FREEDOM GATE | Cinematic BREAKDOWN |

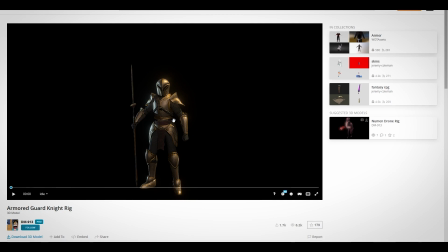4:10 I just imported on, I just opened Blender file and just exported as an FBX with embedded texture. The animation is like this, just an idle animation standing.
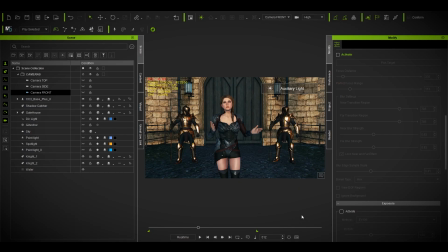4:21 So what I did, I just overlapped these two characters animation.
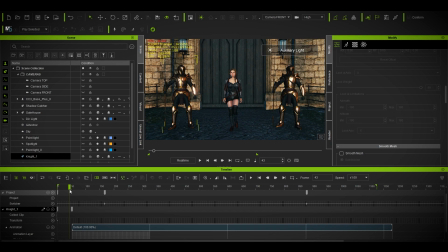4:30 As you can see, it started a bit late. You might be wondering, come on man, it's standing like a robot not moving.
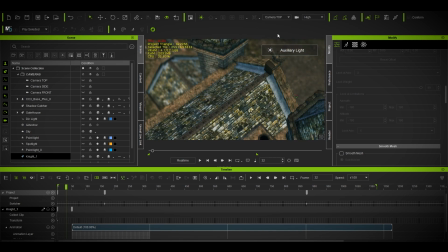4:38 But remember, our animation started from top, so there is no way, as you can see, there is no hell in a way you can see those characters. So I can do that, right? Yeah, right.
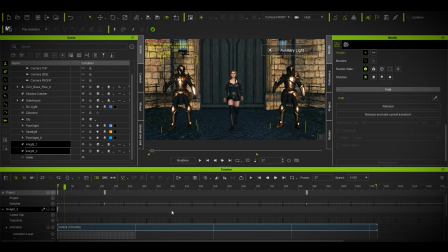4:51 Okay, so let me just show you both of the animation palette here.
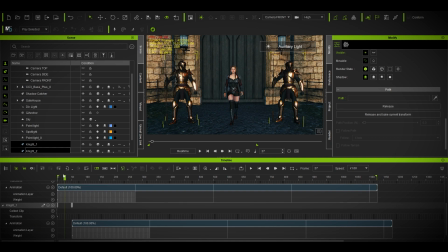4:58 Yeah, there you go. The first one started, the second one started a bit late, so there is a different rhythm of an animation between them. So that's quite making a difference, like an organic animation,
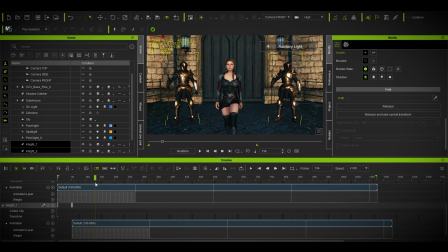5:13 like it's not syncing exactly as it is, just giving an ups and downs.
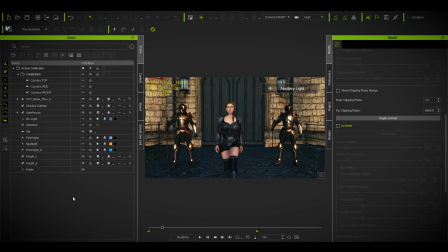5:18 So it's making a variation of an animation. Okay, so let's talk about environment.
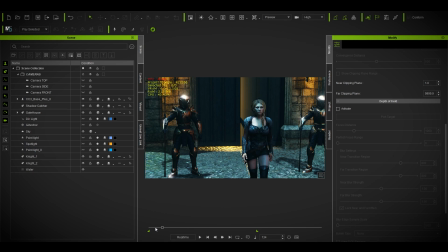5:26 On the environment, I did quite a lot of work.
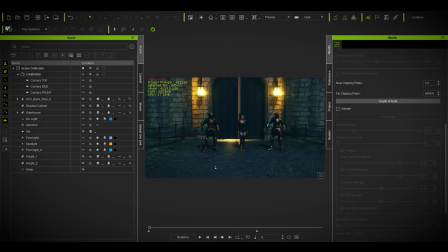5:32 Let me show you.
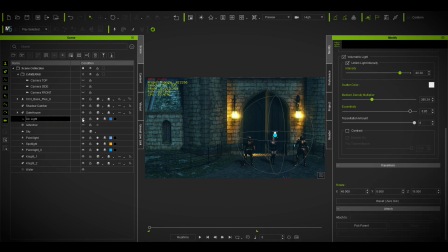5:39 There's a lot going on over here. I don't need to open directional light. Directional light is directional light, light, as you know, just coming from that part of directional light.
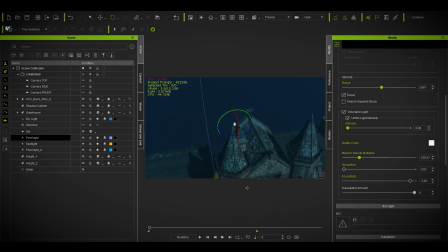5:52 On point light, way above here, which is actually triggering thunder and lightning.
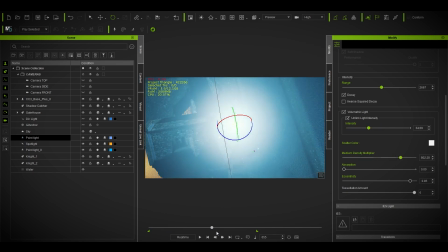5:59 As you can see, nothing fancy, just sparks of light.
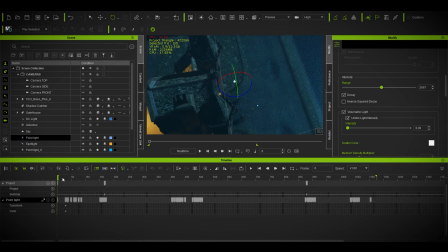6:06 I did this entirely manually. Let me show you.
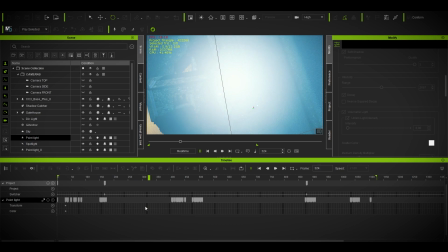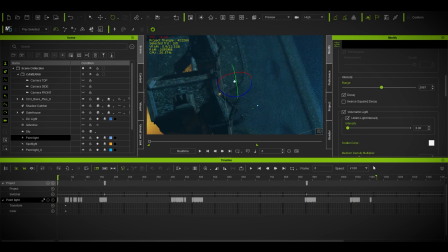6:19 So yeah, it goes and on and on and on. Let me show you the modifications.
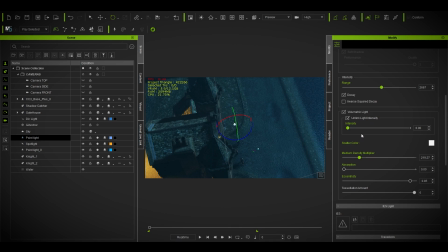6:27 What I did over here, I enabled the volumetric light. It actually helped to spread the light. The entire scene, it spread a soft light, as you can see a soft light. Without that, it might look a bit bland, I may say.
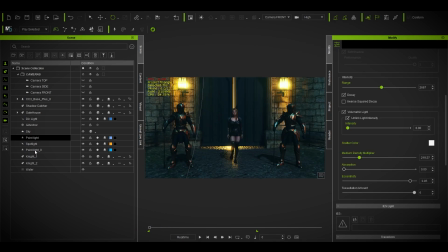6:45 So yeah, that's that. Okay, so the second is spotlight.
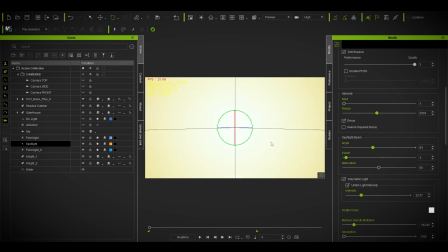6:50 The spotlight is actually behind this door.
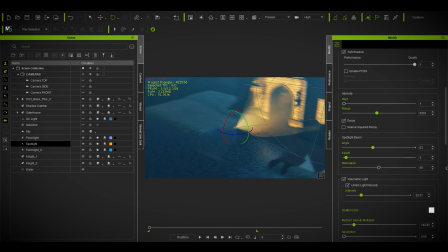6:56 Yeah, so you might be wondering, why do you need a spotlight behind this?
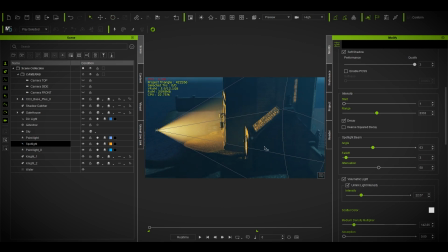7:00 It could be something else. Yeah, absolutely, it's artist perspective. You might add a light or you don't, it's totally up to you. But for me, I need to show something is happening.
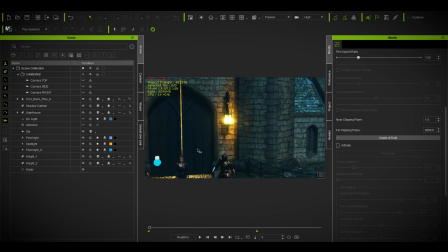7:15 There's something going on behind that light. There's a lively things going on behind that light. There's a city behind this door. So you need to show that with the light.
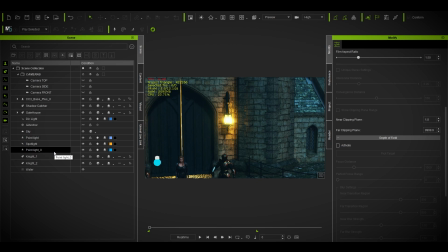7:26 I could have added some shadows behind it, but my project is already was going pretty heavy, and I am lacking RAM, not the video RAM, just normal RAM. One of my RAM just got busted, so I'm using only 16 gigs of RAM.
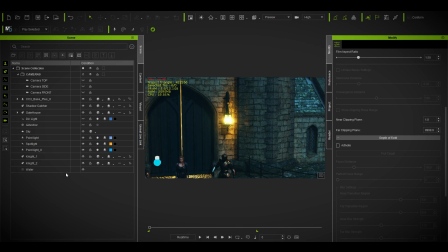7:43 So yeah, you can do a lot of things to make things interesting, like people are walking by, there are different silhouettes over there. So yeah, so my spotlight is pretty much blown out, like I did a volumetric light and all these things. Let me show you a small differences with and without the light.
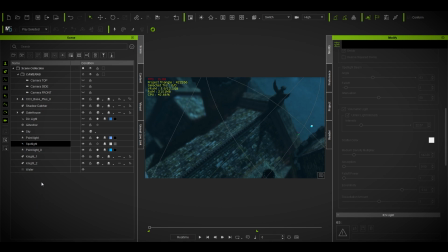8:02 So without the light, let me show you the entire cinematic, just without any sound.
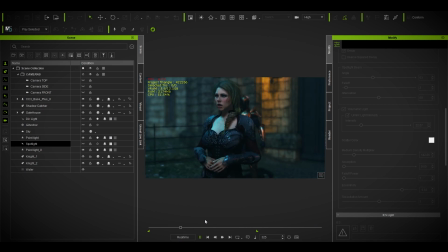8:11 As you can see, there's nothing behind it, just a depth of field, the usual typical light thing, and thunders over there. Nothing is going on. Yeah, it's pretty, to me it's pretty dull.
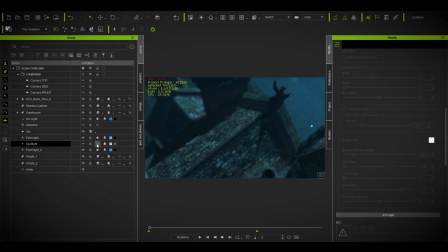8:30 But when you start using a spotlight, as you can see, there is a light over here. It's giving you something mysterious, something over here. There are people, there is a stable, there are merchants, and there are armor smith.
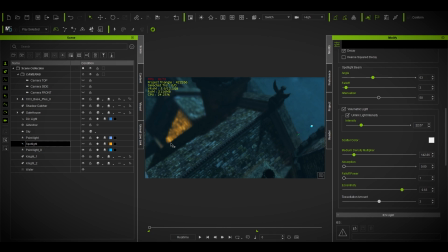8:47 As I've used those sounds on the final video that you can hear, and armor, a blacksmith is just hitting on the anvil, street dogs, and there are horses in the stable. They're just scared after the thunder sound happening and all these things, the typical things.
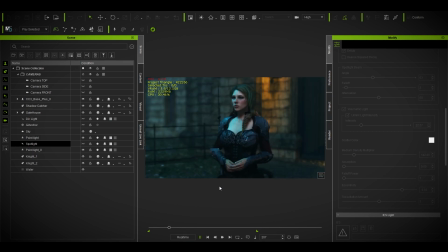9:04 So as you can see, it's giving you something mysterious over here, as well as over here, this light, a little bit of light over here, it's bouncing off, not over here, so it will be blown out. That might look very weird. I started that, but then I reduced it, and then you can finally see it's coming over here.
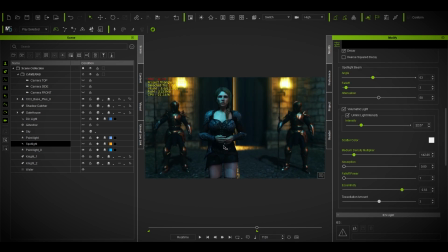9:23 It's telling you a story, something differently. So that's that.
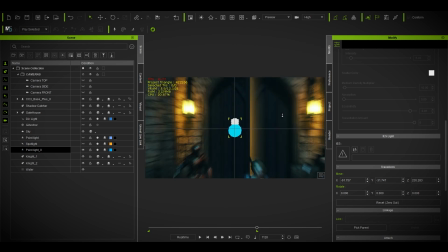9:30 The point lights, this point light, yeah, I added this point light.
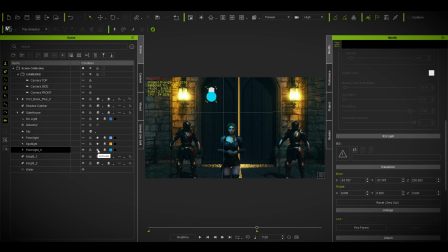9:35 This was not unplanned. I added this point light because I was missing a hell lot of lights over here. It's pretty dark. When you can see on the front line, let me go, not front, side.
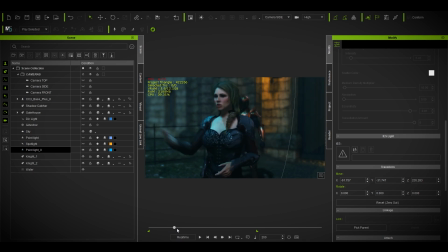9:52 So she came, she started talking and having a conversation, and if I show you without it, it's pretty dark, and it's pretty weird, like typical the thunder is coming out of nowhere, then getting off. I need to show something, that something is happening here.
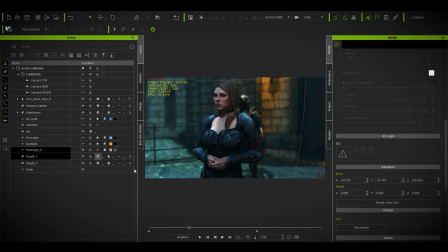10:10 Something is happening here. So that's why I use this point light over here to illuminate something, that something is going on. It's giving a backup to the thunder and lightning.
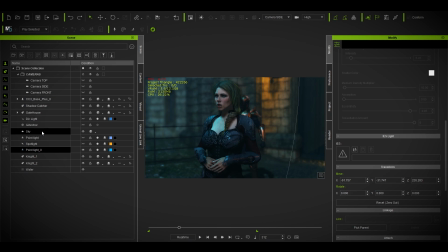10:25 So yeah. All right. The next is directional light. It's pretty much straightforward. I use 87% of darkness over here, because if I don't use 97% of darkness, it's kind of let me show you from the top end.
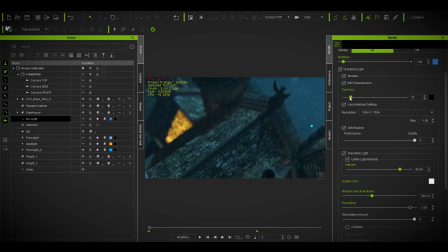10:45 See, it's not bringing that environment or that atmosphere that I need. It's something mysterious, a mist. The king has been, almost assassinated, so you need something.
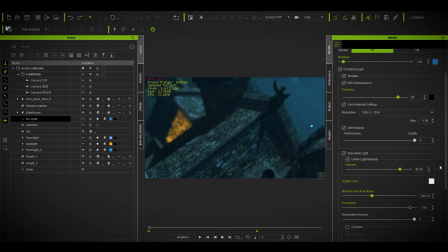11:02 So yeah, that's that. And typical blue light and volumetric overall, even though you can't see the volumetric, but it's in the environment, it's bringing something totally different and giving you a vibe.
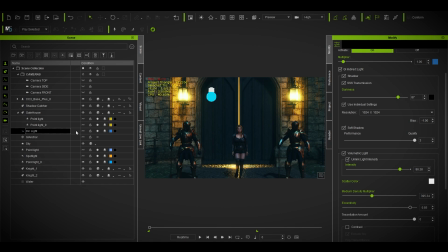11:17 So after that, these two point lights, this light,
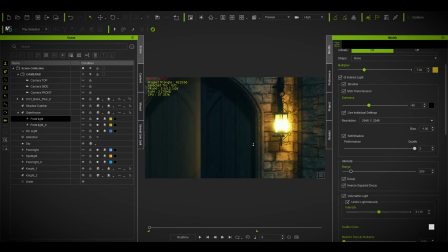11:23 and there's just a simple copy of this thing. What it is doing, that I mean, it's obvious.
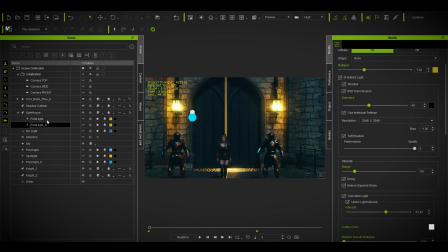11:32 Without this two, it will look pretty bland and it's pretty weird. So if you want to copy paste these things, you can check this out over here. See, darkness 40% and all those things, and a little bit of volumetric light.
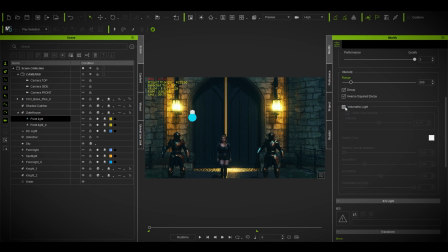11:45 Here's the fun part. If you don't use volumetric light over here, you won't see anything. Nothing is going on. But trust me, something is going on, and it's helping to bounce out the light in this entirety of this cinematic.
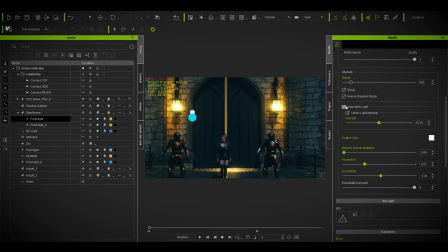12:04 Trust me, I've been there. I've been just doodling this volumetric thing like an hour. Then I found out that I need a volumetric light over here to cover this thing up.